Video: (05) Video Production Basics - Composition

In this video, I'm going to discuss the concept of composition. Composition deals with a deliberate arrangement of elements in a frame that create balance and is pleasing to the eye.
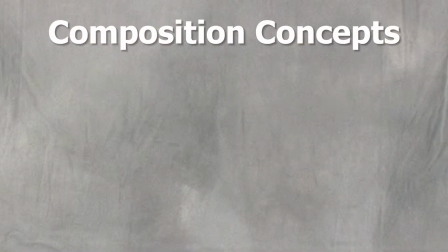[0:18]
There are four basic composition concepts I'd like to describe to you. Those being rule of thirds, headroom, nose room, and lead room. Basically, the rule of thirds is applied when you place an imaginary tic-tac-toe board over the entire
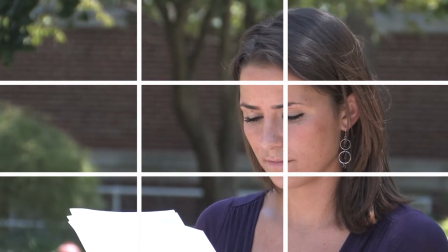[0:36]
frame and align the subject on one of the points where the vertical and horizontal lines intersect. Using this rule creates more compositional interest.
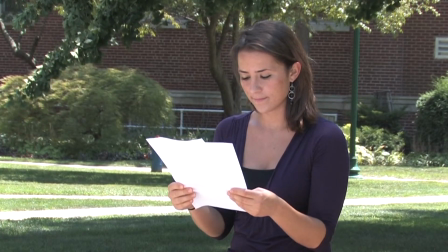[0:48]
When shooting your subject, you want to make sure to leave room at the top of the frame. This is called headroom.
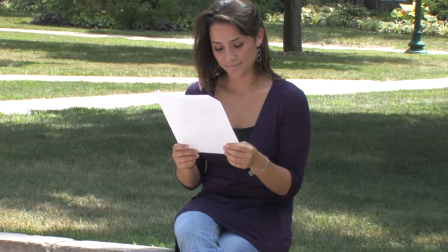[0:54]
A frame without headroom can make the subject appear to be attached to the top of the frame.
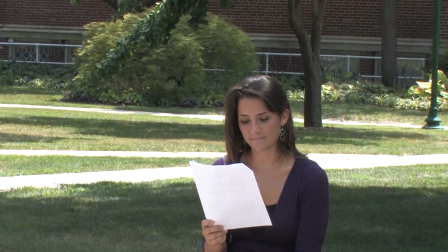[0:59]
On the other hand, a shot with too much headroom is not proper composition either.
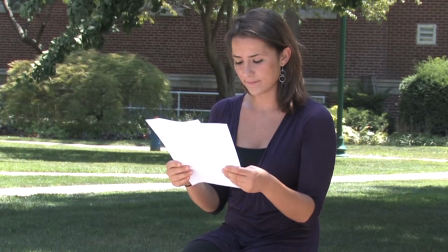[1:05]
Leaving just enough headroom brings balance to the shot.
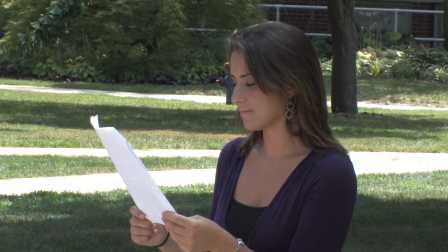[1:11]
Nose room is leaving space in the direction the subject is facing. In this example, you'll notice the student is facing to the left, so we leave nose room at the left side of the frame. Lead room is similar to nose room, but it deals with subjects that are in motion.
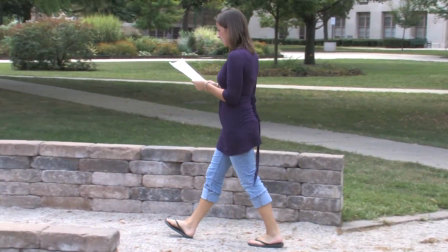[1:28]
Lead room is leaving space in the frame and the direction the object is moving. In other words, it's leaving room for the motion.